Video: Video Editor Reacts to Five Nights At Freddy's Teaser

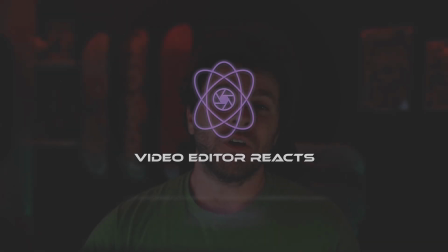Hello everyone, my name is Josh and I'm an award-winning video editor and today I'm going to be doing my first movie-related reaction video. I have been doing music videos so far. So the first movie-related reaction video I will be doing is Five Nights at Freddy's. Pardon my ignorance, but I have never seen, watched. It's a game, I know that. I'm going to react to this and i will be pausing it here and there to go over any of the uh you know techniques they use transitions color grading uh you name it so uh let's dig into it guys to my knowledge i think this is scary we're about to find out
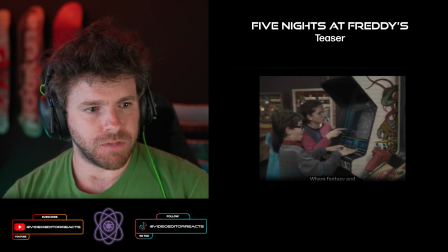welcome to freddy fazbear's pizzeria where fantasy and fun okay already right off the bat Wow, it's only 47 seconds.
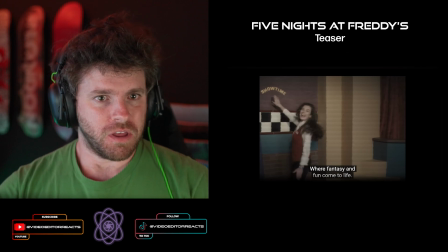I didn't even realize that. So This is actually making a comeback.
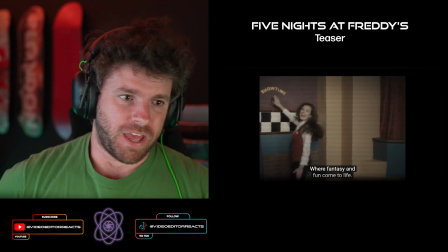It's a four by three ratio and it's to kind of represent
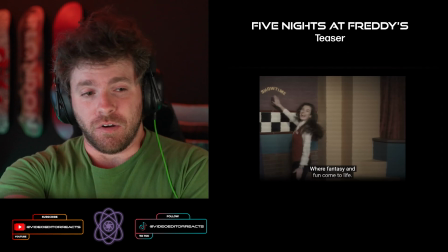an older style video You can obviously tell by the color grade the correcting the you know Effect that they have on the footage right now.
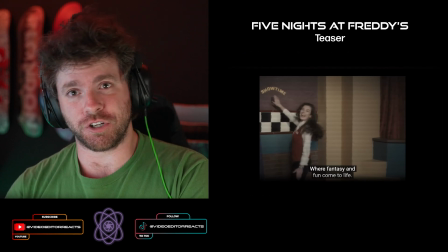It's supposed to look it can either be like a training video ish Style or just like an old family video something like that
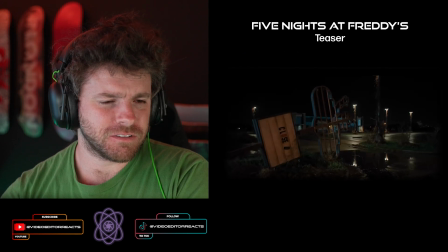Hey going back a little bit is that uh is that our friend pita is that his name?
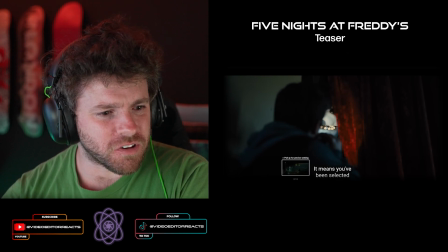Wait, what is that? Oh the the teeth from the okay? So is this like an abandoned pizzeria and it used to be open back?
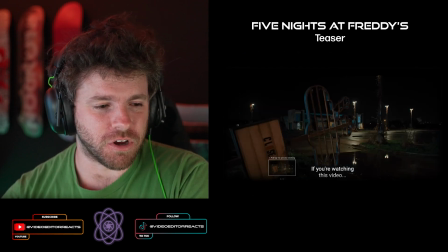Okay, cool I'm going to go back to whenever the aspect ratio went back to our normal 16 by 9.
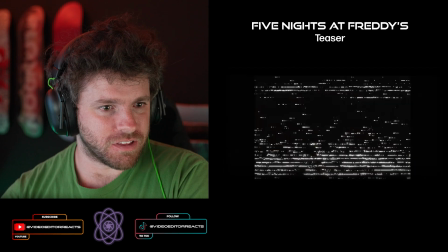But that first shot right here, that crane shot, that's smooth.
If you're watching this video, it means you've been selected as Freddy's newest security guard.
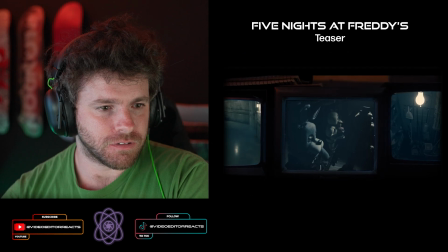Hello?
Oh! Oh, man, I got chills. Oh, man.
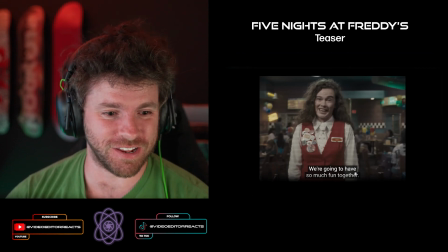Did anyone else see that? The freaking thing standing behind him? Hold on. I got to go back.
We're going to have so much fun together.
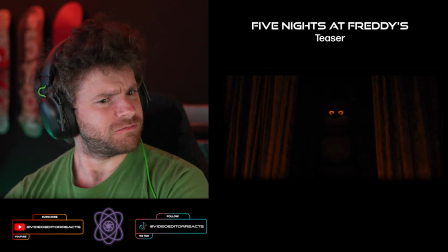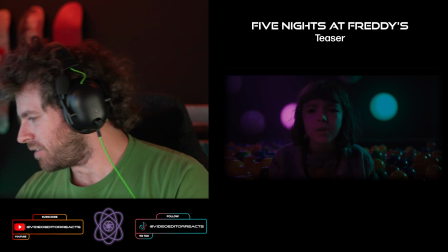Oh, Jesus. All right. So, wow. Hey, I didn't realize it would be like this at all.
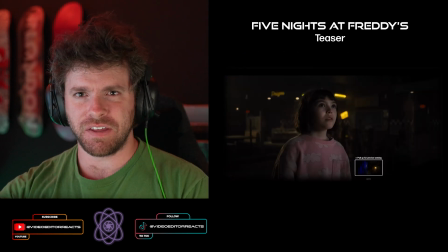Okay, man that uh that laughing track that's like kind of on repeat that Ha ha ha ha ha ha that thing is not that is not a friendly chuckle
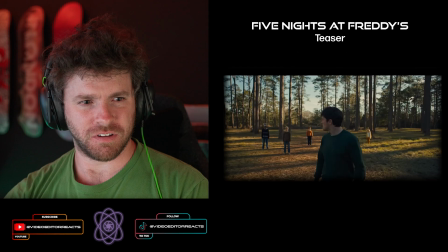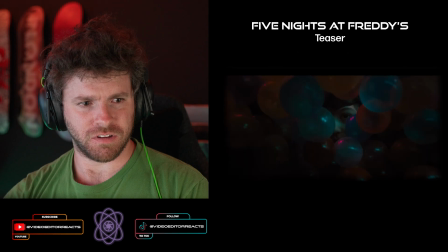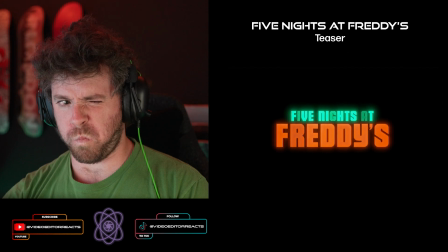Okay, October 27th so uh yeah that makes sense.
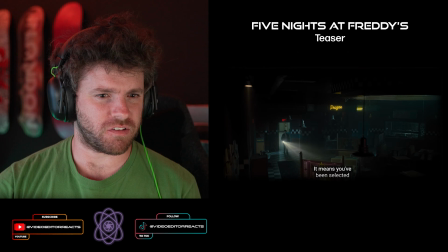So what are these just like possessed machines. I mean, it's like very Chuck E. Cheese. It's almost as if somebody got the idea of Chuck E. Cheese and just made it haunted.
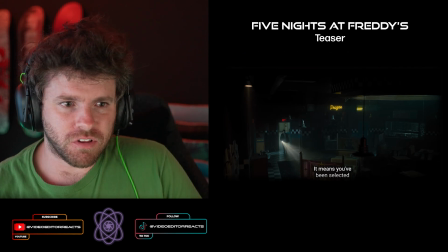You can tell by the grade that there's a lot of contrasting colors in this. And just by this shot right here, you can see there's a bright, bright yellow right there.